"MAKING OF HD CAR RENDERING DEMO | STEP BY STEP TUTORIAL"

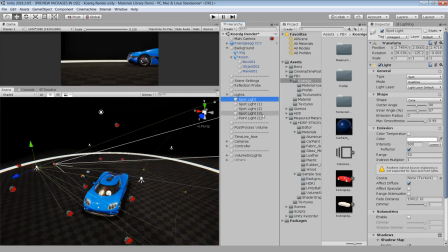I also want to show you a bug in the lights that if I try to select all the lights then my floor
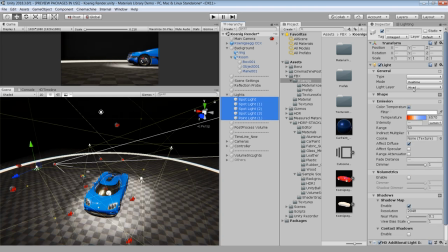has become more bright. because now all the spotlights are automatically included in this light lay 2. So if anybody from Unity watching this, please fix it. So let's again remove all the spotlights from light lay 2 and now we are back to normal.
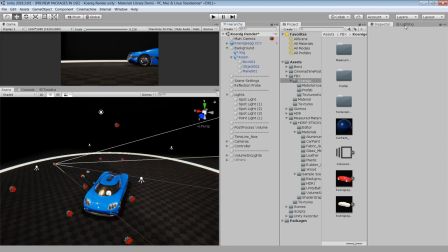One more thing I want to tell you about the lighting setup that I have baked a real-time global illumination map only for the environment.
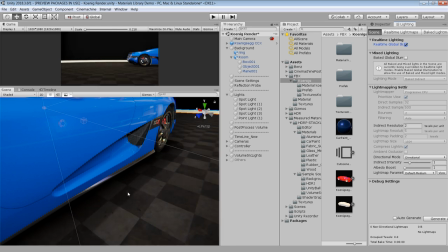If I turn on and off, you can clearly see some bounce light in this shadow area, which is again very simple.
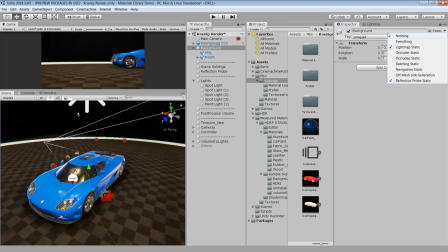First, set the background object to lightmap static. Then in the lighting panel, set the indirect resolution to 2 and choose a default medium preset because it's a very simple scene and just click on this generate lighting button.
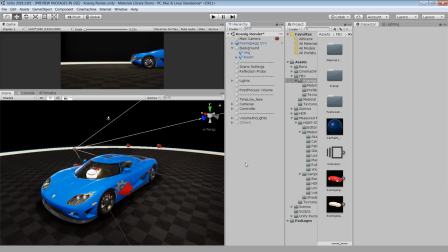And there you go. So, that's it for the lighting, let's move to our next topic which is post processing.
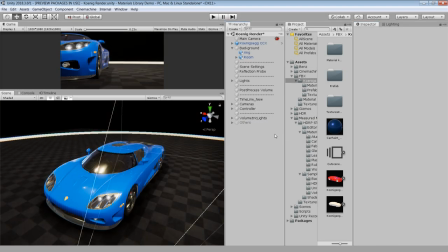The post processing part is pretty simple as I have already covered this process many times before in my other videos. To add post processing effect, go to your main camera and add a post process layer and set the layer to post processing.
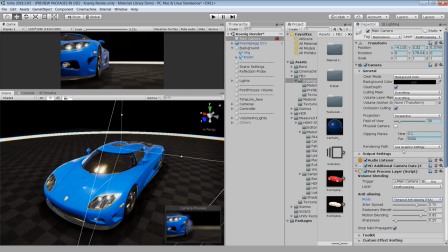And change the anti-allerging mode to temporal anti-allerging. And also change the camera layer to post processing to enable the post processing volume. Next I have this empty game object and its layer is also set to post processing. And here I have attached a post process volume in global mode.
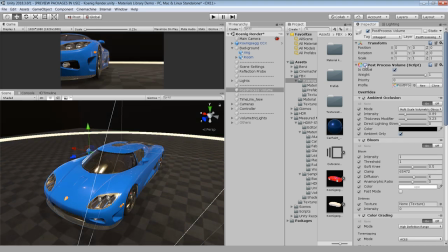If I turn on and off the volume setting, you can see it has a huge impact on the visual quality of our scene.
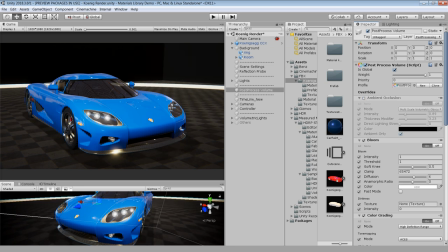In the volume setting, I have used my favorite ambient occlusion to generate contact shadows which are clearly visible underneath the car. Next I have added the bloom to add glow in our scene, especially for the headlights of the car.
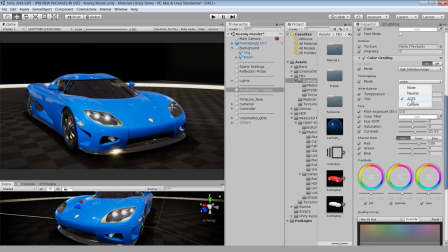Next in the color grading, I have used this ACES color profile which I use in most of the projects. I have slightly increased the contrast and reduced the temperature to get a cooler tone in the colors.
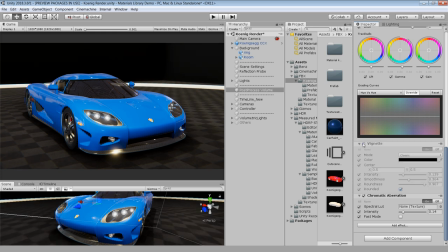Next, I have used vignette to darken the corner and chromatic aberration to get a camera lens effect.
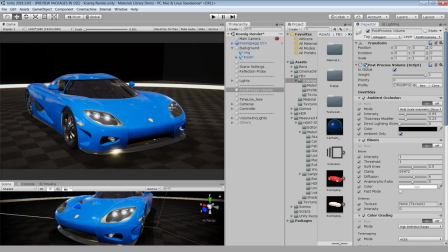I will also include some post processing effect in the next part of the video which is camera animation and timeline setup.
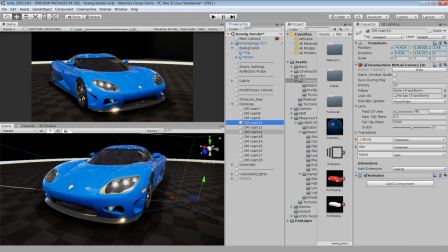For the camera animation, I have used Cinemachine virtual cameras. You can add Cinemachine package from the package manager.
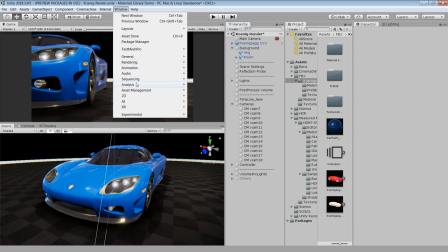To combine all the shots in one animation sequence, I have used timeline tool. So here are all the cameras I have used.
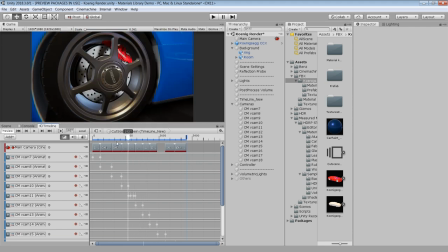I will show you how to create these cameras from start in the demo part of this video.
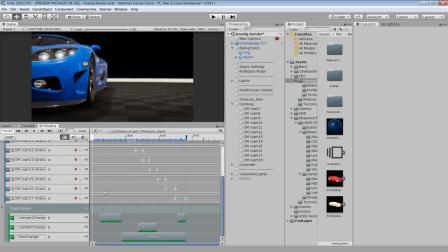At bottom we have this car paint changer objects on which I have attached a material changer script. So what this script actually does that it loops through all the parts which have same material. In this case these are the parts of main car paint material.
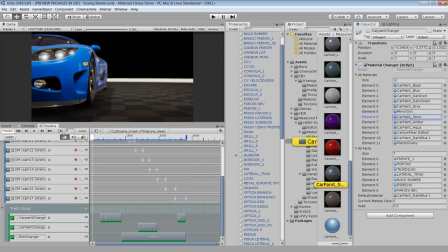And it's continuously switching between these different types of car paint material after a particular wait time which is half second for this material list. Because we are continuously calling this material changing function, so I am only activating this game object for a particular camera shot, instead of the whole animation sequence.
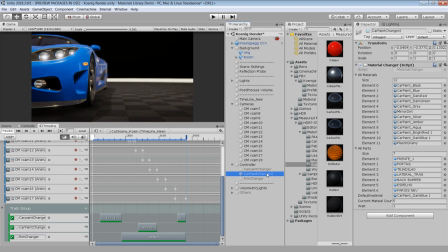The difference between this car paint changer 1 and 2 is just the wait time. Because for some shots, I want it slowly change the car material. And the same thing apply for this rim changer object. If you are feeling a bit confused then don't worry, you will understand them much better in the demo part of this video.
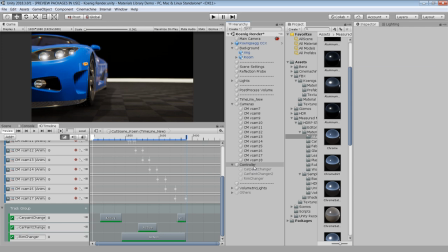One thing I have also done is that I have overrided the depth of field effect for certain cameras.
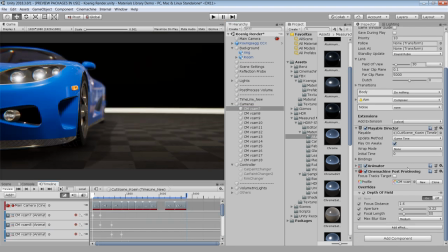If I go to virtual camera 7 and here you can see I have added this override depth of field effect. For this particular shot, I wanted more shallow depth of field. How do we add it?
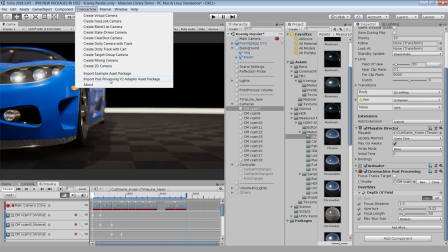Well, first you go to Cinemachine and select import post processing version 2 adapter as a package.
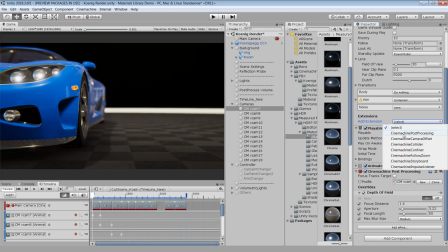And then in your virtual camera extension, you can add a Cinemachine post processing component. component. Then click on new and it will add a completely new post processing profile for this shot or you can select any existing profile here.
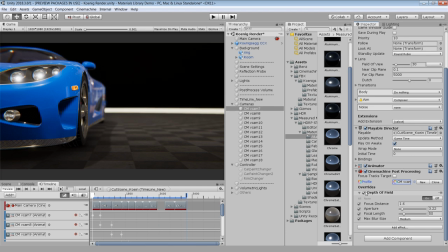And now you can add any kind of effect you want and it will automatically override that particular effect in your main post processing setting. Ok.